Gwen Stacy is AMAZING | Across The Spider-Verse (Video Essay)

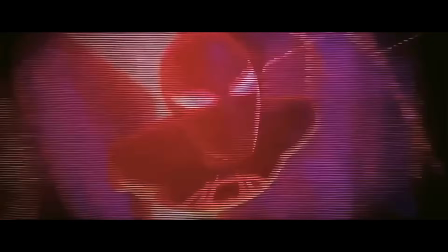[0:00]
Let's embark on a journey through dimensions in Across the Spider-Verse. The long-awaited sequel delves deep into the psychological side of each character.
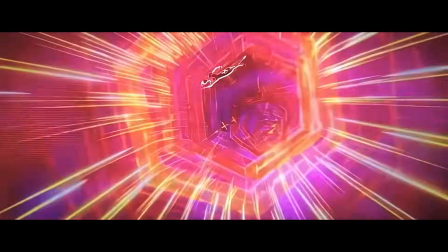[0:07]
One character in particular stole the spotlight for me, and not just with their looks.
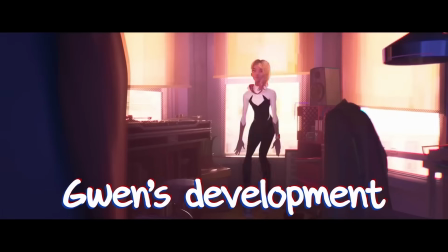[0:12]
With a runtime of 2 hours and 13 minutes, I would say Gwen's development and character dominates for almost exactly 50% of the film,
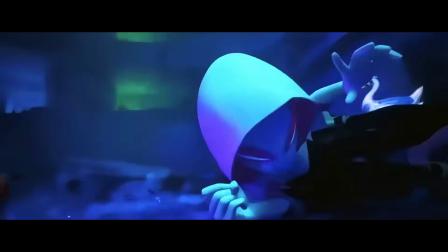[0:19]
concentrating on her struggles and story. Hi, I'm Adrian from EmberNexus, and I'd like to present to you my video essay on Gwen Stacy in Across the Spider-Verse.
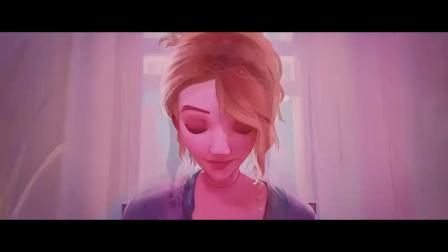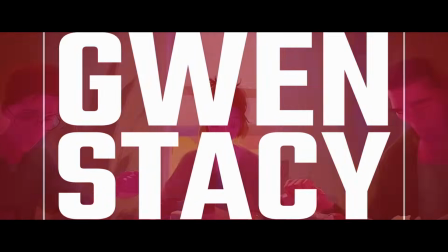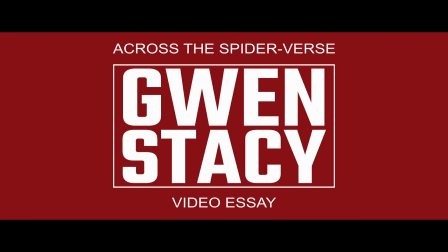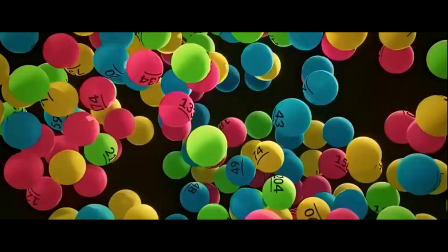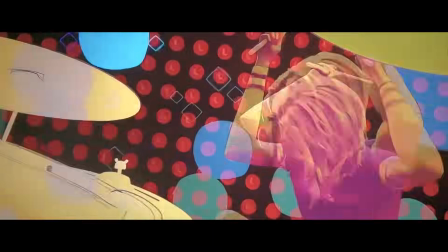[0:48]
The film begins with Gwen introducing us to Miles' story whilst playing the drums.
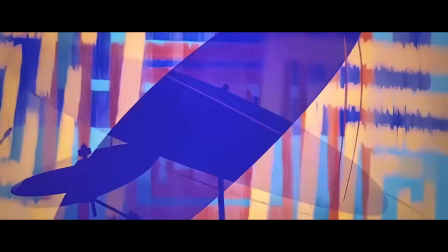[0:52]
Through her monologue, she establishes connections between Miles' experiences and her own,
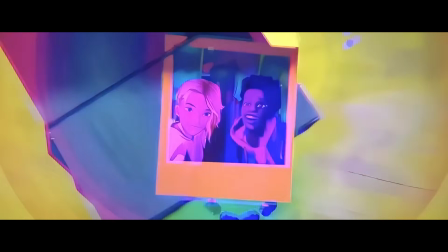[0:57]
emphasizing their similarities, an idea that will continue to be brought up throughout the film.
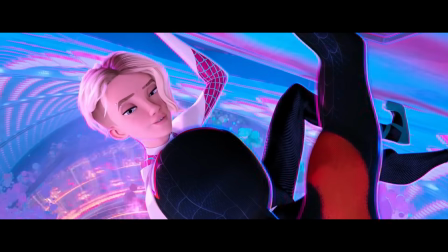[1:01]
All of her feelings surrounding Miles and the loss of her other friends and sacrifices she's made manifest into a solo that she only breaks from after multiple callings of her name.
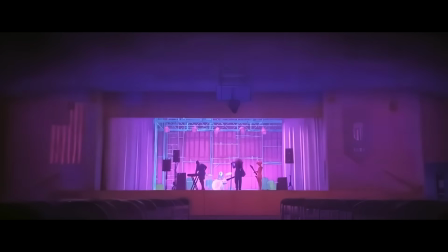[1:10] What?
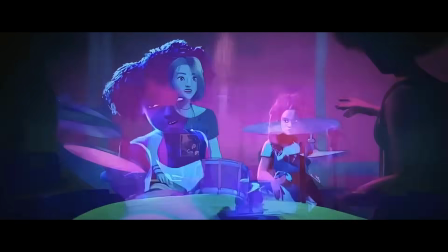[1:15] Is the song over?
Remaining closed off, she rejects talking about her feelings and abruptly walks out on her band, heading home.
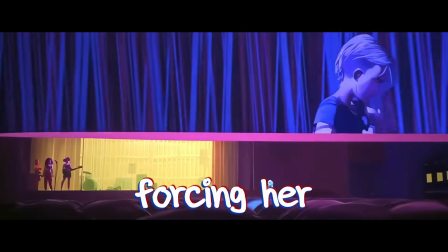[1:21]
On her way back, memories of her dear friend Peter flood her mind, forcing her to relive one of her most profound regrets, the inability to save him.
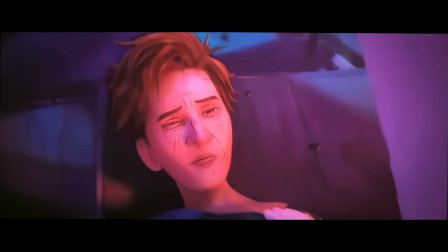[1:29]
This is where we realize how special Miles is to Gwen, to be the first real friend she's had since Peter's death, emphasized further in her introduction from Into the Spider-Verse.
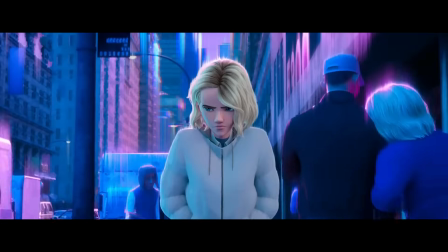[1:38] And I don't do friends anymore.
The song that plays throughout this scene is called Self-Love.
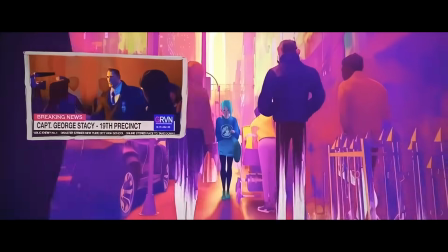[1:43]
Obviously, the song is about loving oneself before others, which beautifully encapsulates Peter's aspirations to transform himself to better meet Gwen's supposed expectations.
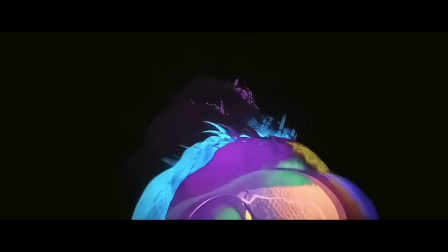[1:52]
Overall, the song explores longing, emotional turmoil, and the complexities of self-worth in new environments.
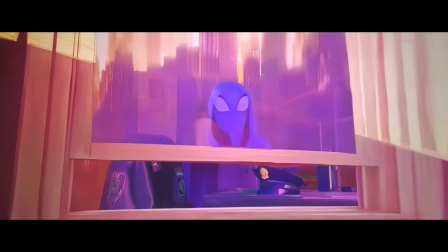[1:58]
When she comes home, a brief reflection of her spider self can be seen in the window as opposed to her usual self,
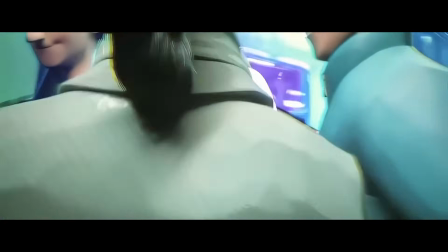[2:04]
symbolizing how she places her self-worth in her secret identity. Mirrors and reflections serve as symbols of truth and reality,
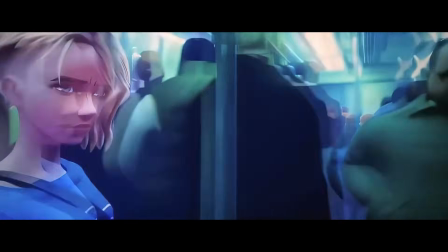[2:11]
highlighting Gwen's inner conflict where she grapples with who to be and struggles with the burden of keeping a secret in which there is no one to share it with.
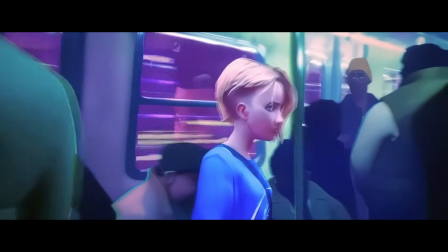[2:18]
In the same vein, earlier we saw a reflection of Miles in the subway window, reflecting that she really does care for him.
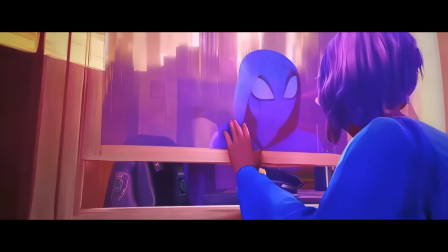[2:25]
Finally, the placement of Gwen's reflection here, right before entering her own home, is significant for the fact that this is where she questions herself most.
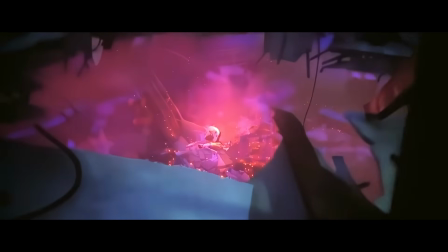[2:32]
Of course, stemming from her father wanting her dead, thinking that she killed his daughter's best friend.
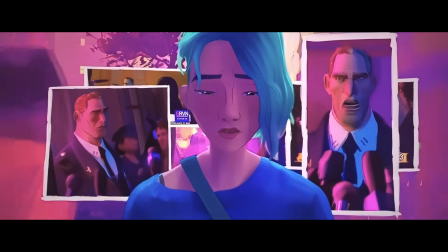[2:37]
This all resurfaces near the end of the movie, which I'll cover later. The rift between her and her dad is clear to be because of the Spider-Woman case,
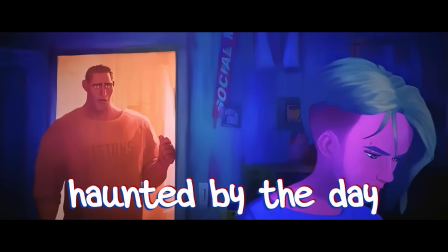[2:44]
being a sensitive topic for Gwen twofold, haunted by the day she supposedly killed Peter and lost a friend.
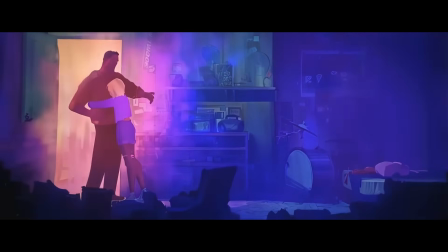[2:50]
Again, another parallel is drawn here, with Gwen needing comfort and her dad being there, sort of.
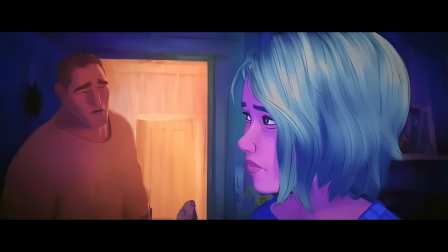[2:55]
His work pulls him away and it debatably takes priority. He sadly fails to be a dad, neglecting listening to his daughter first before pursuing his job,
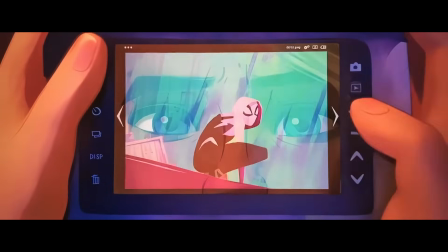[3:03]
evidently having a very fixed mindset on Spider-Woman ever since her introduction to the city.
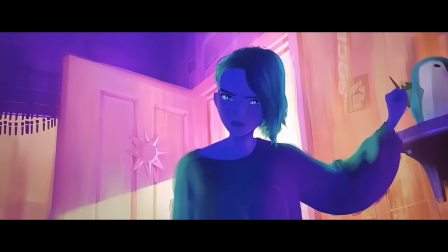[3:08] Why wear a mask if you've got nothing to hide?
In a powerful following visual sequence, Gwen unscrews the front of her bass drum where she stores her suit alongside a picture of her and Miles,
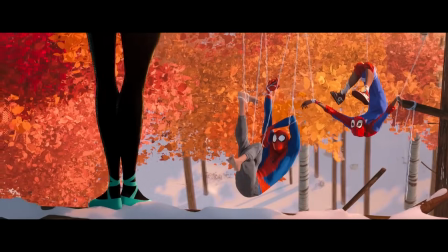[3:17]
a testament to his importance to her, seemingly being the reason she continues what she does.
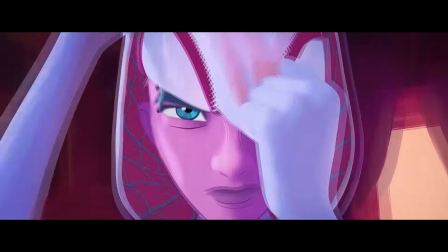[3:22]
Gwen changes her mental state to be the superhero the city needs, rather than herself,
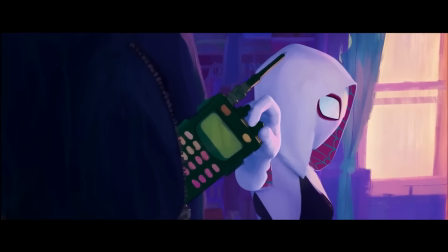[3:26]
a powerful conjunction to her tuning out distractions by physically turning off the radio, before jumping out the window and the drum section of her theme being put into full effect.
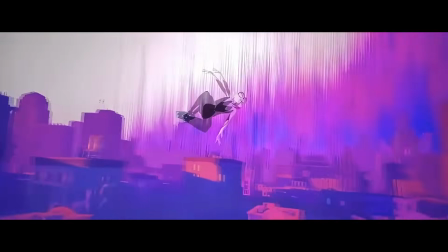[3:35]
It demonstrates to us, based on her comfort and outward expression in playing the drums, that she feels most in her element while swinging through the city as Spider-Woman.
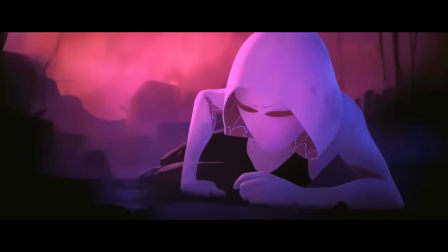[3:44]
Following her fight with Vulture, Gwen collapses in exhaustion.
Captain, come you on! You have the right to remain silent.
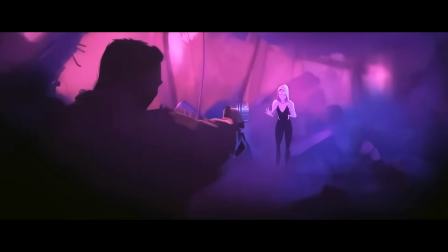[3:50] You don't understand!
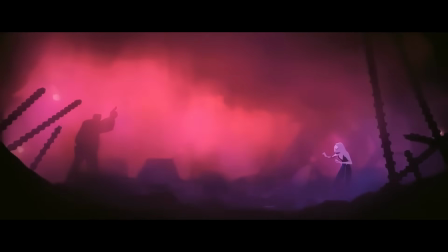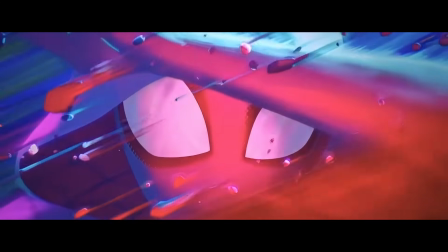[3:57] You don't understand.
This is a gut-wrenching moment not just for Gwen, but for everyone in the audience.
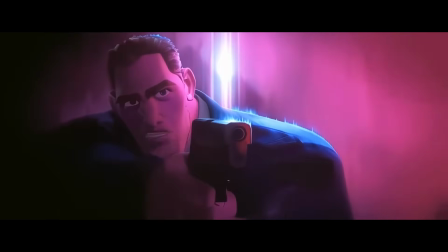[4:02]
It is heartbreaking as we see George fire his gun in an attempt to gain better control of the situation.